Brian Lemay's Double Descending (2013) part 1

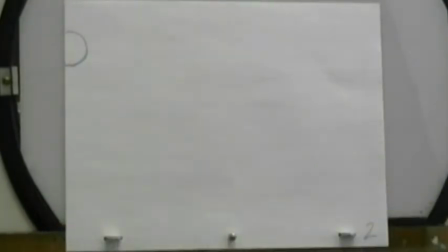(7:59)
it's either right or it's wrong and you've seen that in all the the classes that we've been doing up until this point when i'm reviewing your work in the video room there i say this is wrong this is wrong this is wrong and i don't give you the grade unless you've actually got
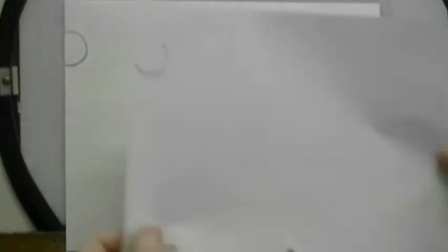(8:13)
it right so you go back, fix it up, and then come back with the proper version. All right, so this first one, my first two drawings are up here.
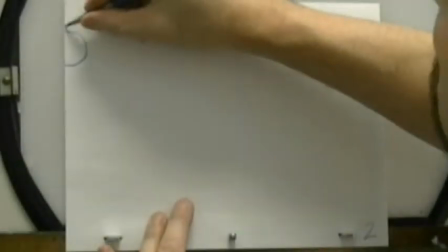(8:22)
So when this one comes in, I'm not really going to see too much here. I might see just a sliver of his upper torso there, but not really a lot.
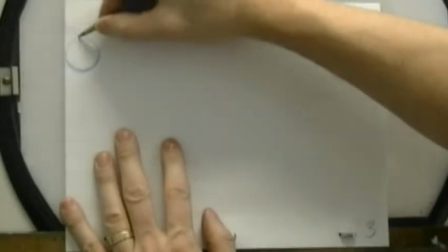(8:30)
This next one here is where I'm going to start to introduce it. So I'm going to have my path of action comes down like this.
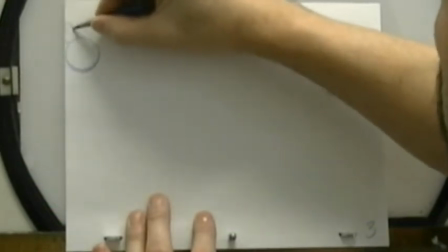(8:35)
So I'm having this second ball that's attached here. It's going to be trailing on the angle that he's coming in on.
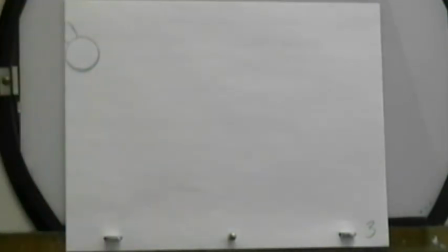(8:44)
So, I'm assuming that he's sort of coming from this direction over here, and he's just sort of falling into view.
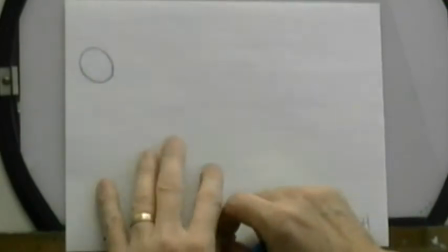(8:51)
So, it's the same thing that we did with the tail, the double ball with the tail, which we will add a tail onto this, by the way.
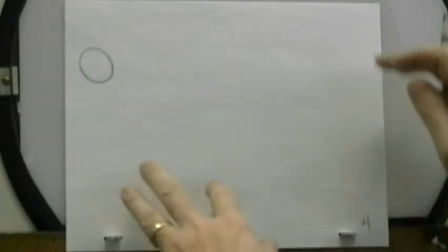(8:57)
And my character, the dragon, has the little tail trailing behind him.
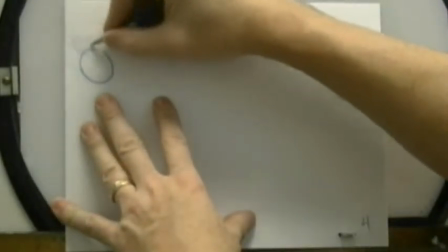(9:01)
So, we'll talk about that after we've gone through and done the second ball here.
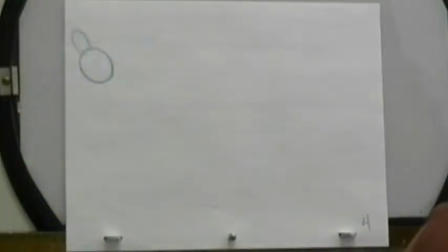(9:10)
So, there's my second ball on this next one. And like I said, we're just straight ahead animating it, just following through with the action of what's taking place on the primary ball.
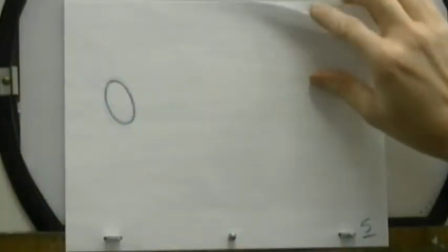(9:22)
Now, in this instance here, because the ball is beginning to stretch as it comes down,
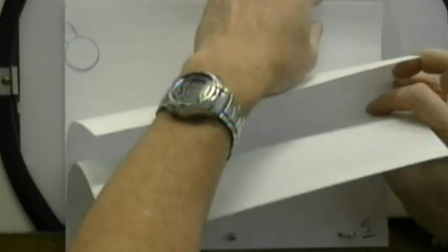(9:28)
you can see the drawings there, and I'm introducing to you now a new way of flipping your animation.
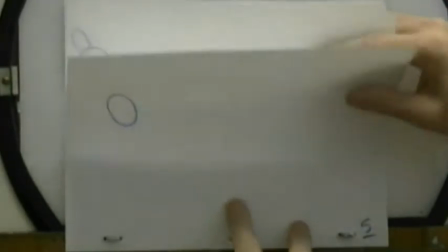(9:34)
You take each of the drawings and you stick them in between your fingers like this, and it's called roll flipping. so you take the entire stack of drawings and you just roll them like this back
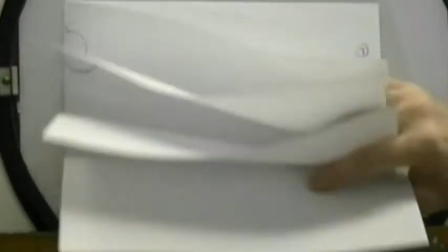(9:43)
and forth so you can see the action in sequence if you're doing your straight ahead animation
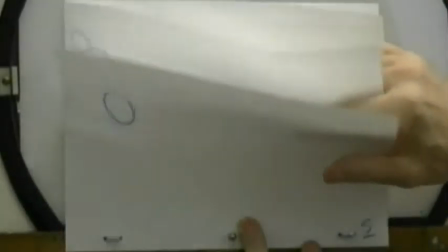(9:48)
so it's not in between any animation that we're doing right now we're doing straight ahead so we can just roll flip like this to see whether or not it's moving correctly
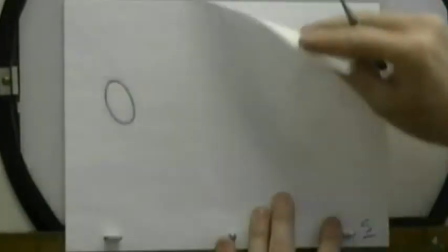(9:56)
so now because this one here is stretching out a little bit more what I want to do is I want to do
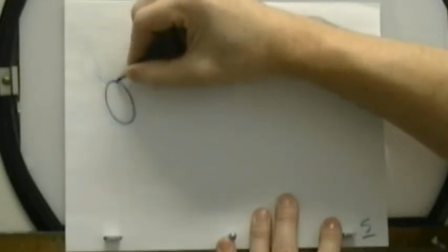(10:01)
the same thing with the other one you can, depending on what you want to do, modify it but again you sort of follow through
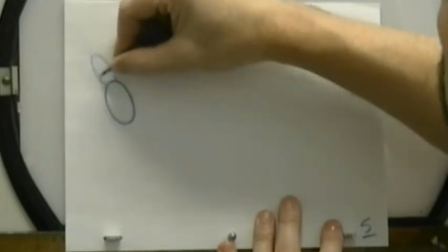(10:09)
with whatever is is indicated by the general piece of animation that you start off so I'm just going to stretch this out a little bit here so it gets
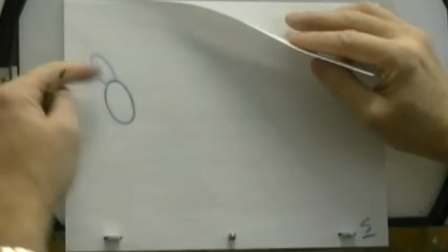(10:17)
a little bit more pull so it's like this part here is hanging just a little bit longer and stretching out the
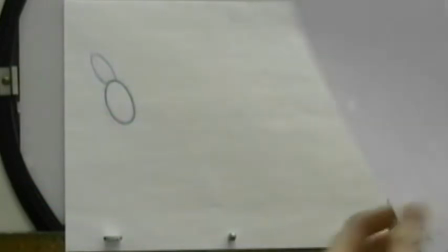(10:22)
wily coyote thing we spoke about before so
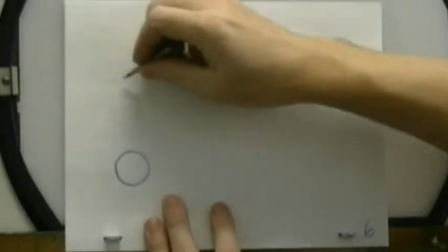(10:28)
now this is my contact point when I hit the ground here so this part second part of the body is still going to be
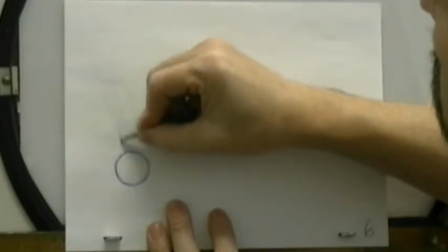(10:34)
trailing and once again I might want to still stretch it out even further here get
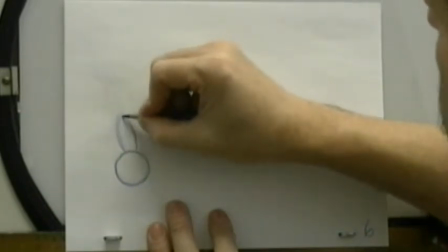(10:43)
more of a pull and
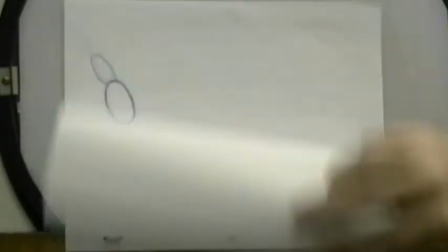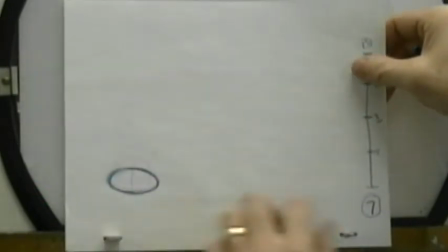(10:54)
then my next drawing is my squished position hard on the ground and so I'm not going to stretch it out the same way
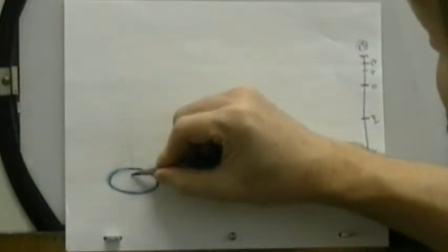(11:00)
I'm going to get a little bit of an impact here where part of the body here squishes into it but the upper part is still stretching just a little bit
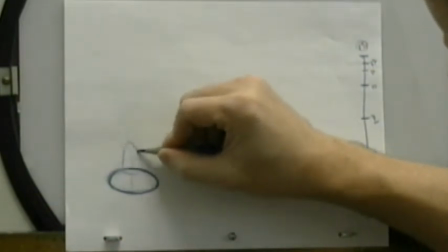(11:07)
so I'm doing two things at the same time I'm both stretching it and squishing it so
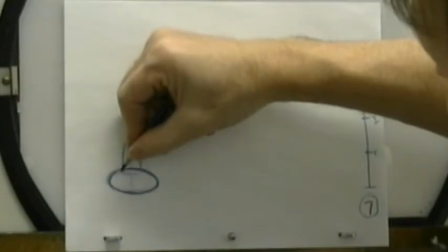(11:16)
this part here is still stretched but this part here is impacted on to the surface of the body.
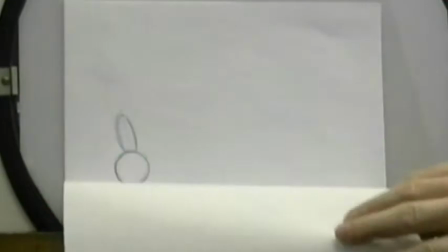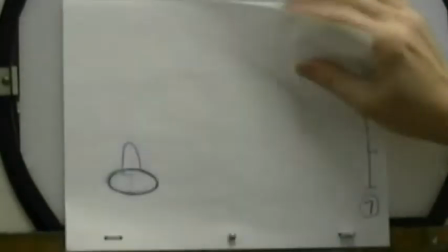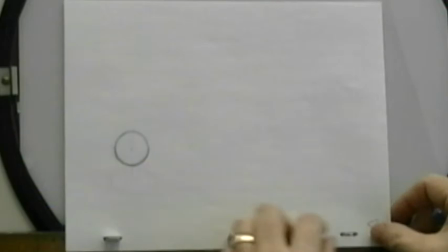(11:31)
Now here's where you have to understand what it is that you're doing in order to get this next part to work properly.
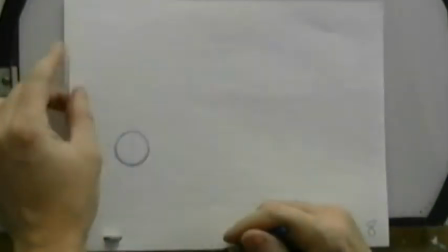(11:37)
So in this part here it's going back up again. Now if I wanted to what I could do is I could rotate his entire
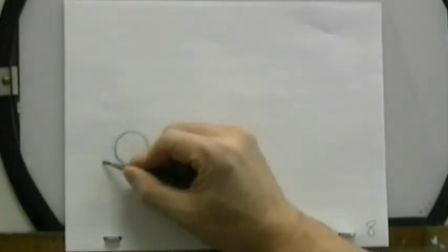(11:44)
body and make his upper torso trail by pulling this part back here like this.
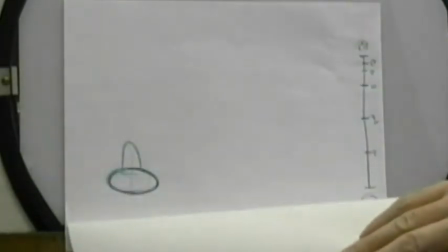(11:50)
So his body is actually flipping back in this direction here he impacts down and his head and his body go back in this
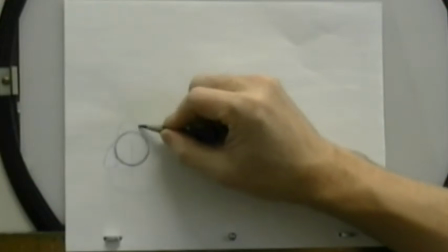(11:57)
direction here or what i could do is i could compress this part here right on top of it keep it balanced here